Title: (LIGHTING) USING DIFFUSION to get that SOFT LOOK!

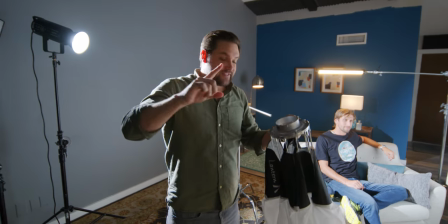(4:05)
I love this thing. the reason why I love this is because it's quick all
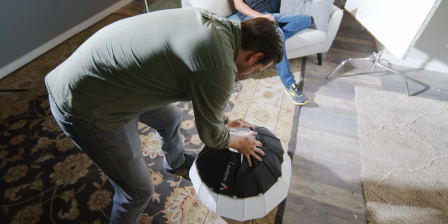(4:10)
you have to do is push down it locks into place and
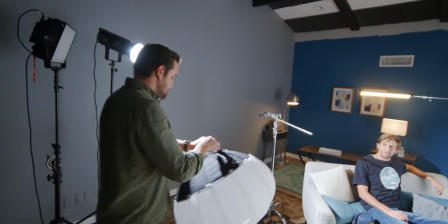(4:15)
then you place it on your light this isn't as soft as the last light
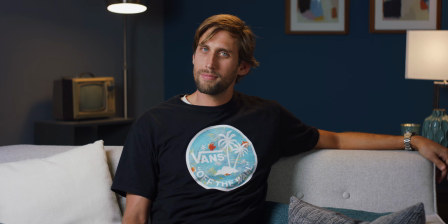(4:20)
source but it's so quick to put up it's very portable and it
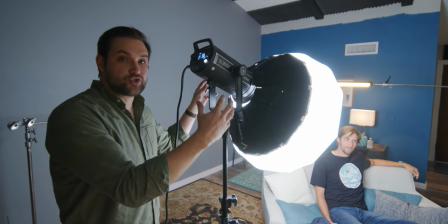(4:25)
just attaches to the light this kind of lighting modifier is great for people on the go who just want one light stand
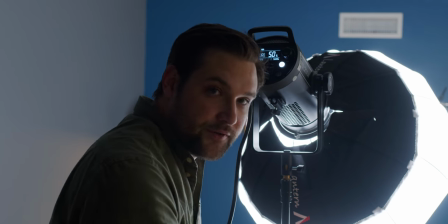(4:32)
we actually use this light all the for corporate interviews when we need to rush into an office space and go.
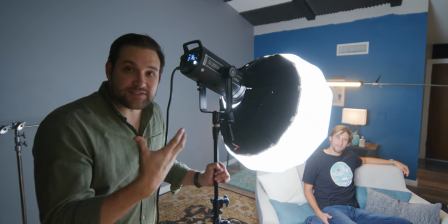(4:40)
Lately, because of COVID, people want us to have a small crew. We're masked up, we're staying away from people, and a light like this is perfect.
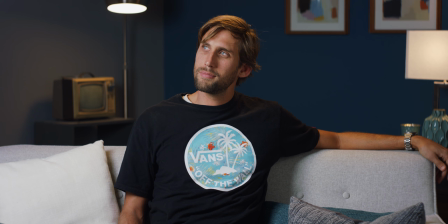(4:49)
Also, when you're moving fast, even though this isn't as soft as that other paper diffusion, it looks great still. What this is doing is giving his eyes a beautiful circular eye light. Thank you, James. And it's a distinct look. This looks different than the last diffusion. Not all diffusions are exactly the same. This is going to give you a different look than something else. Okay, let's try out new diffusion.
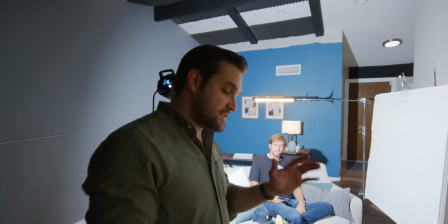(5:14)
This is the Aputure Light Dome 2. This is a big soft box from Aputure.
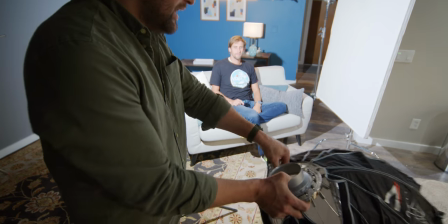(5:22)
And it's not the quickest thing to put together, but it's quicker than other soft boxes and that's why we like it.
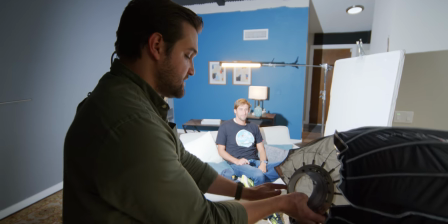(5:31)
It has a Bowens mount and this sucker is going to go right onto our light. This really wraps around his face even more and the light is a little bit more directional.
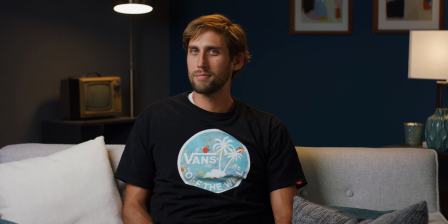(5:44)
It's off of the background a little bit more and the light source seems a little bit bigger. This lighting modifier is just big enough I think to give us a beautiful natural look but it's so quick to put together and it's so easy and you just have one light stand it's all
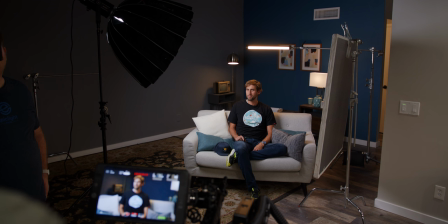(6:01)
together now usually with movies they're not using soft boxes like
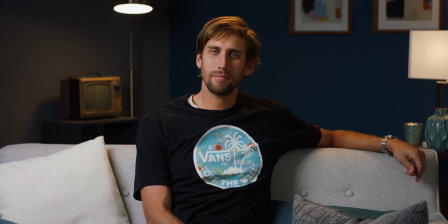(6:08)
this these lighting modifiers started with photography this bowens mount lighting modifier soft box was inspired by the photography world but
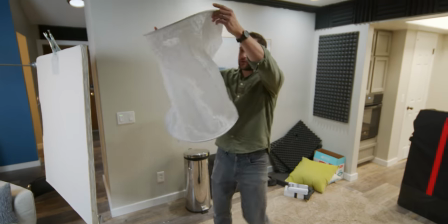(6:20)
we're loving the way this looks look at this we're going to do this one next this is called
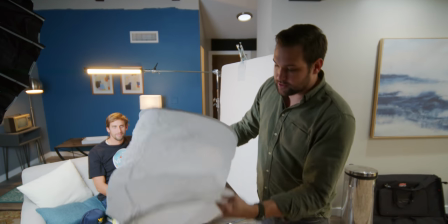(6:26)
the space light this is weird look at this this
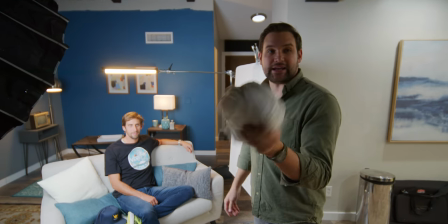(6:31)
is from aperture as well and it gets teeny tiny now we have
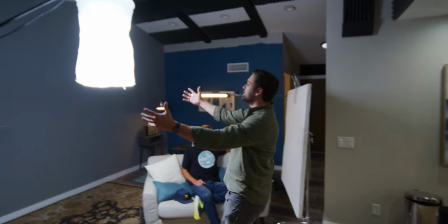(6:38)
another soft source this is pointing right down and it's a soft light on James
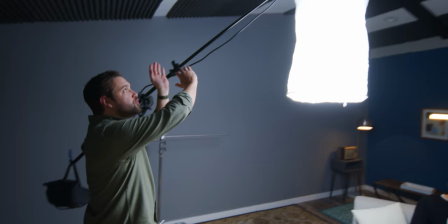(6:43)
we have the stand boomed all the way up and over way
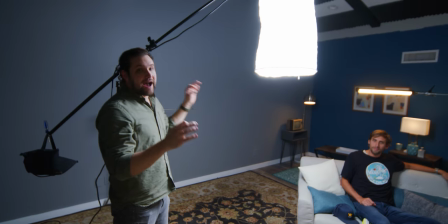(6:47)
up here to get this kind of look now this kind of light source would
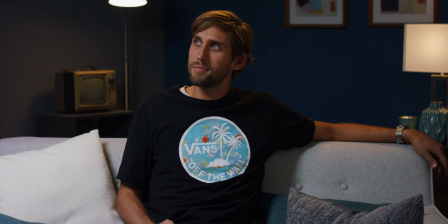(6:52)
be ideal for an interior scene where you're trying to make the light look like it's motivated from practical light sources in the room, maybe ceiling light or a chandelier, some kind of light source above the subject.
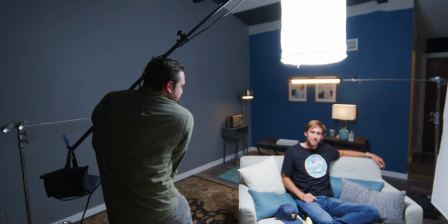(7:06)
Okay, here we go. Now that is a fun look.
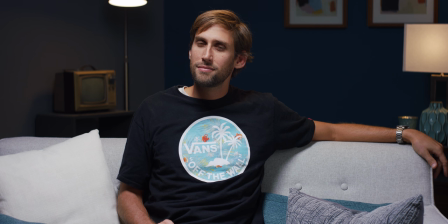(7:14)
This top-down lighting right above James. That's pretty cool. Seems like he's being lit from a practical source above him, but it's still soft, still pleasing. That's really neat. Dang. Dang!
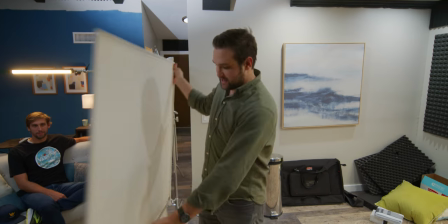(7:31)
This is a 4x8 frame of unbleached muslin and unbleached muslin is an industry secret.
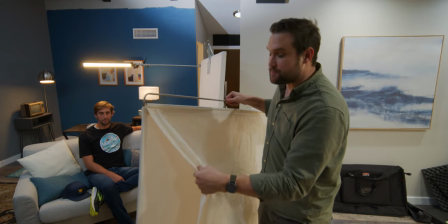(7:39)
This is a special kind of fabric that gives a beautiful quality of light to the human face, and it's thick.
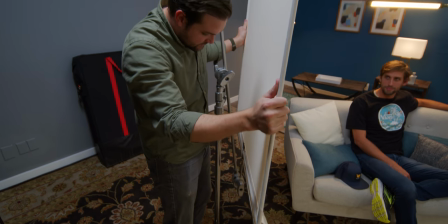(7:47)
I'm putting it onto a C-stand,
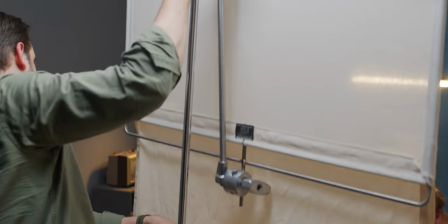(7:51)
and this will give us a nice, beautiful soft source for James.
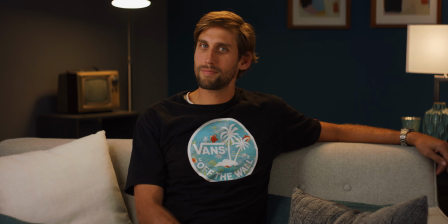(7:59)
If you're looking for a nice, cozy interior feel, I really think unbleached muslin is the way to go. You can't beat this stuff.
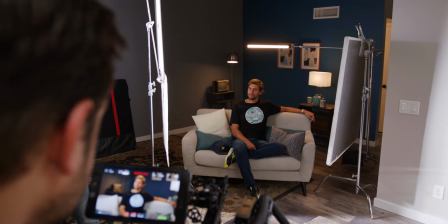(8:09)
I think what it's doing to his face is so beautiful,
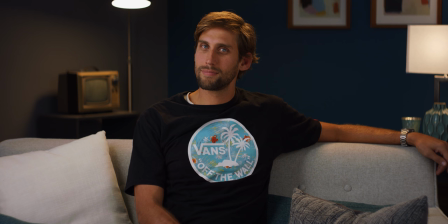(8:12)
and the reason why I think it's so cinematic is because this exact material has been used in so many movies. It's natural, it's soft, it's warm, it's comfortable. I'm loving what this is doing.
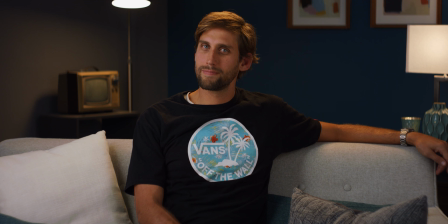(8:28)
It's wrapping around his face like no other material we've used today. Now, there's a side effect here. We're losing a lot of the light. You need bright lights when you're shooting through this stuff because it sucks all that light out not a ton of that light is making it through this material because the material is so
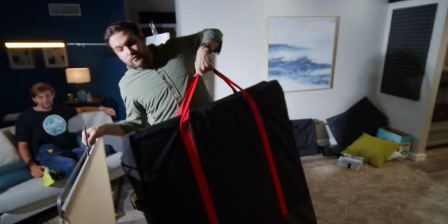(8:46)
thick we're borrowing this kit right now from one of our filmmaker friends he's actually shot like six feature films he's incredible and he let us borrow this today this kit was made by modern and if anyone from modern is watching this please we love your stuff Could you please send us some stuff? That's literally why we make these videos so we can get free stuff in the mail because it's like Christmas every day But we love your stuff modern you you actually know what you're doing it and moderns Equipment is used on movies like all the time. Okay. This is pretty much the same thing as before But it's bleached.
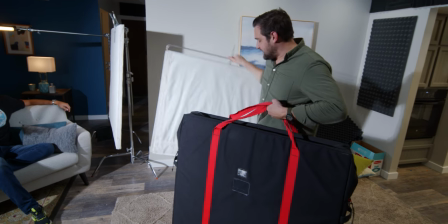(9:26)
This is white muslin
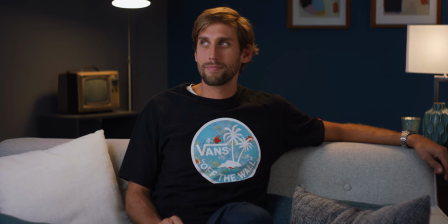(9:31)
It's not quite as warm. It's very similar though We're not losing quite as much light but I like the way this looks. I think it's super clean. This kind of thick diffusion is just fantastic.
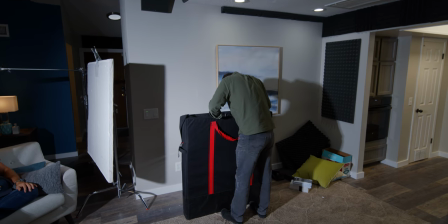(9:45)
Looks great. This is a much thinner frame.
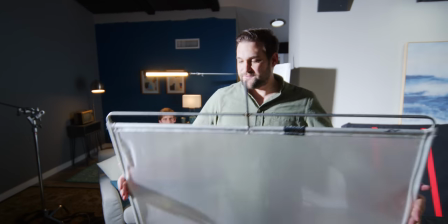(9:50)
This is 1 4th grid diffusion.
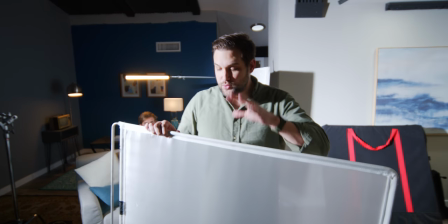(9:53)
And this is great when you're outside and you're trying to diffuse the sun or when you just want a little extra diffusion.
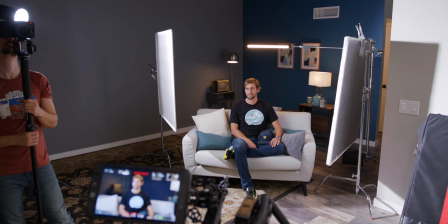(10:02)
This is also beautiful. It's wrapping around his face nicely. nicely. What we're doing here is the light source is very close to James.
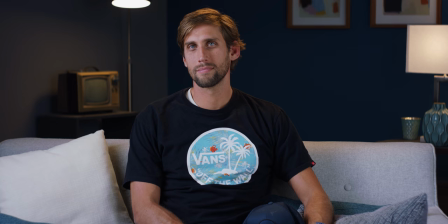(10:09)
So that is attractive, but it's a lot brighter than before. You can see here where it was for the muslin.
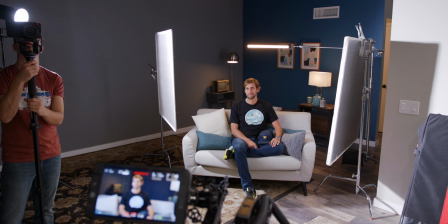(10:15)
And I had to adjust the exposure because so much more light is coming through. But this looks nice too.
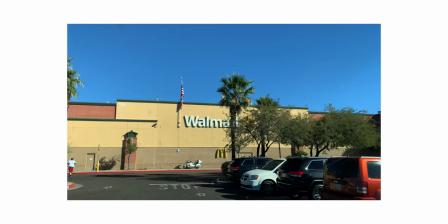(10:22)
Here they are, two cheap options for diffusion. And I'm actually really excited to use these.
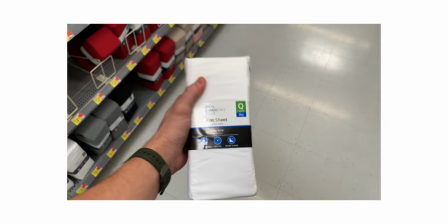(10:28)
We've actually never just gone to the store and used cheap stuff before
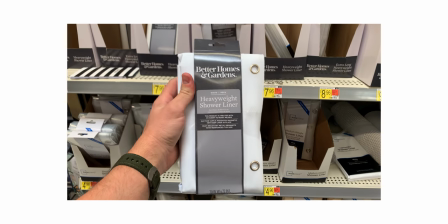(10:33)
so this will be an interesting experiment for us and who knows maybe we'll start using these on set this is a flat bed sheet just a white bed sheet for a queen mattress and this is a heavyweight shower liner for
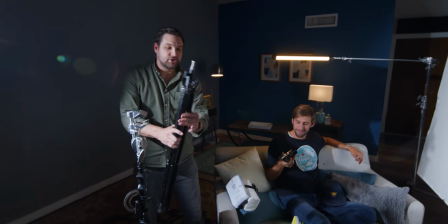(10:48)
your shower there are so many ways to put diffusion up what I'm going to do is use extra light stands that we have this is
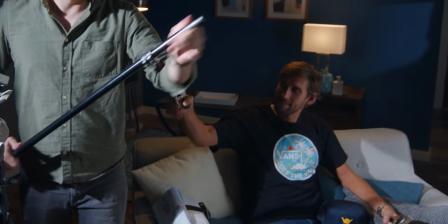(10:55)
a lightweight light stand and I'm going to extend it and attach it to this
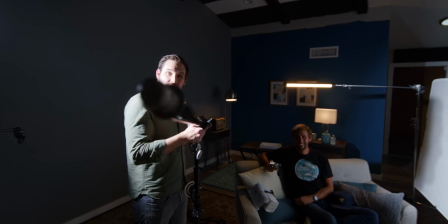(11:03)
cardellini clay whoa shoot did I break the lens man sorry good gosh I
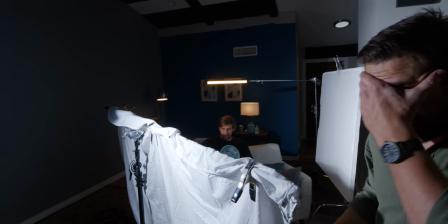(11:12)
demand to be taken seriously here this isn't the quickest thing to put the get together to put the get to put the get together but let's try it out
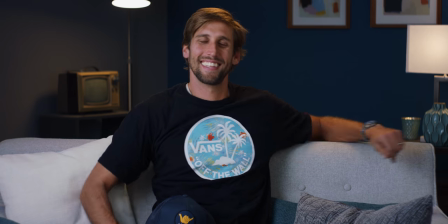(11:23)
oh my word are you freaking kidding me guys it's not about how expensive the lighting modifier is
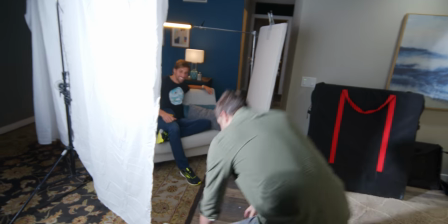(11:34)
what are you doing what are you doing are you kicking the trash good gosh honestly this looks
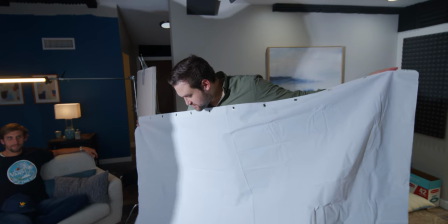(11:42)
like a bed sheet that looks pretty nice it looks almost professional this is the cheapest option yet it's
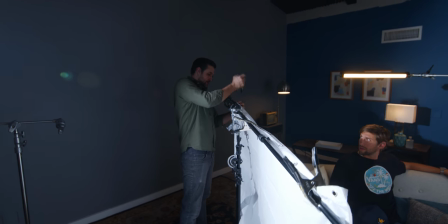(11:50)
not quite as big as the bed sheet i think for us as
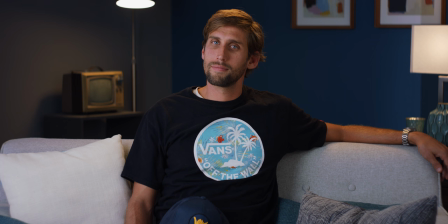(11:55)
of right now before reviewing the footage the cheapest light source looks the best what's great about something like this is you can roll it up and put it in a bag and that's it i think it's incredible that the cheapest option we got.
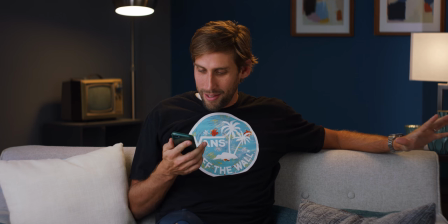(12:10)
Hey guys, guys look. I hate to bother you but um, I gotta go back to work.
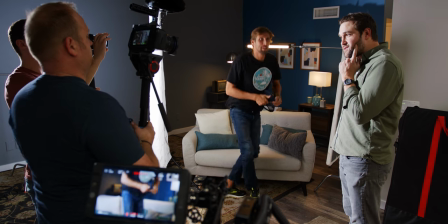(12:18)
Peace.